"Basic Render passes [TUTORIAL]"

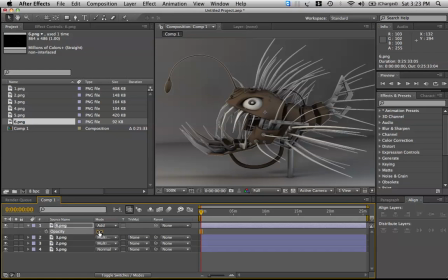16:36 that is weird. Let's try not adding it over. Is there any other way to do it? Because in Nuke, it's different. Don't really add that over.
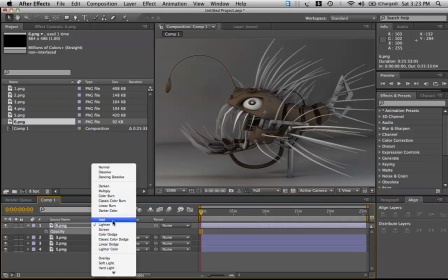16:48 You do something else.
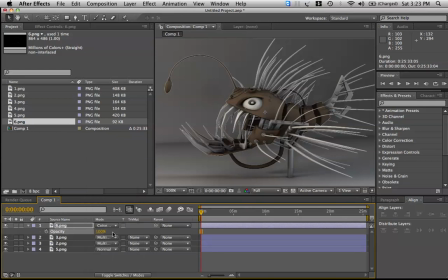16:50 So I'll just go in and really throw around some blending options.
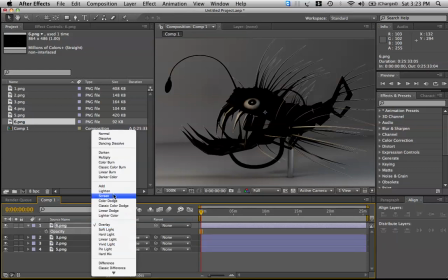16:58 No, definitely not overlay. Green. Nah.
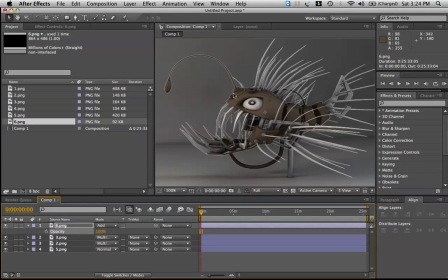17:07 Yeah, I'm pretty sure it was add. Anyways, it just adds that rim. So if I remove this, you can see the rim that's being added. Yeah. Doesn't work very well with After Effects. That is so weird.
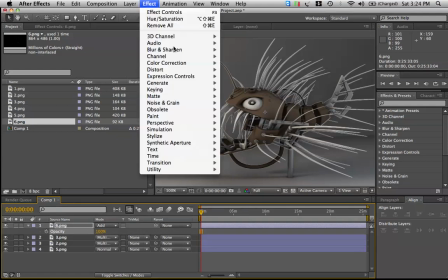17:24 You might want to add, let's try taking the matte choker, simple choker.
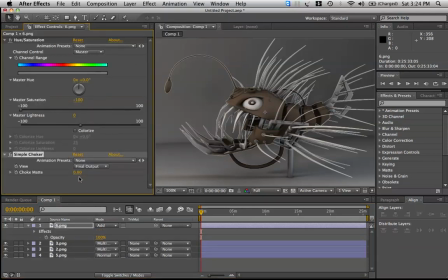17:31 There you go. Let's choke this matte. There, we just choked in the extra outline. Yeah, not bad for someone who hasn't used After Effects for a while. Anyways, that adds the rim.
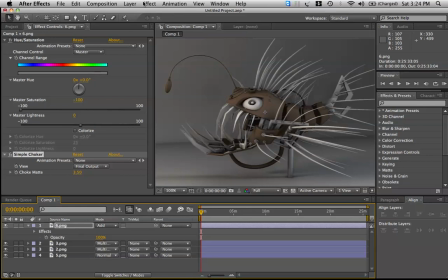17:49 You could add a bit of blur to make it look like it's glowing a bit, or let's increase the exposure. Exposure, increase that. There, it makes it more shiny. That's too much.
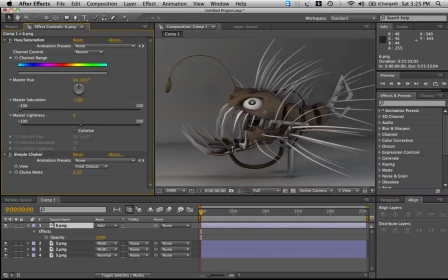18:07 Now we don't need to increase the exposure. So anyways, that adds an extra rim, make it more realistic-ish. There. And finally, let's add the depth. So let's take our Z depth.
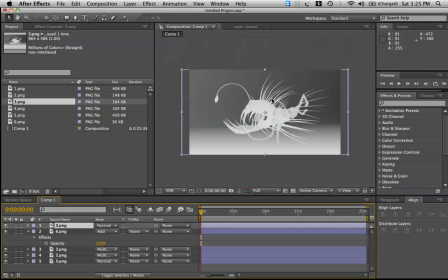18:21 What this is it's technically a Luma pass, a Luma mat. So all you have to do is add a solid, throw that under this mat. And here in track mat, Luma inverted mat. There you go.
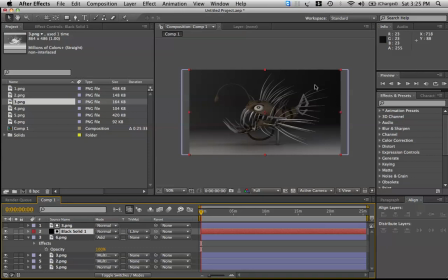18:39 Everything dark will become blurred.
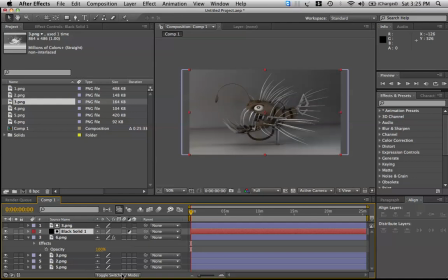18:42 But if we toggle switches again, make this an adjustment layer, toggle again, and let's go to effect, blur,
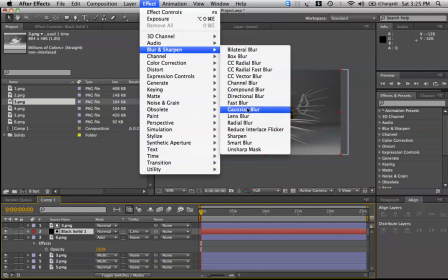18:51 and compound blur.
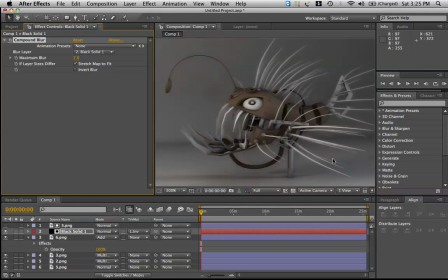18:55 Too much blur. There. So now we have a nice clean depth of field. And that's it, guys. That's all I have for today. And I hope this helped. If it does, leave me a comment, I guess.
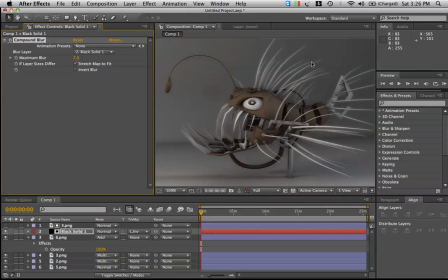19:14 And yeah, tell me what you want to see next. Cheers.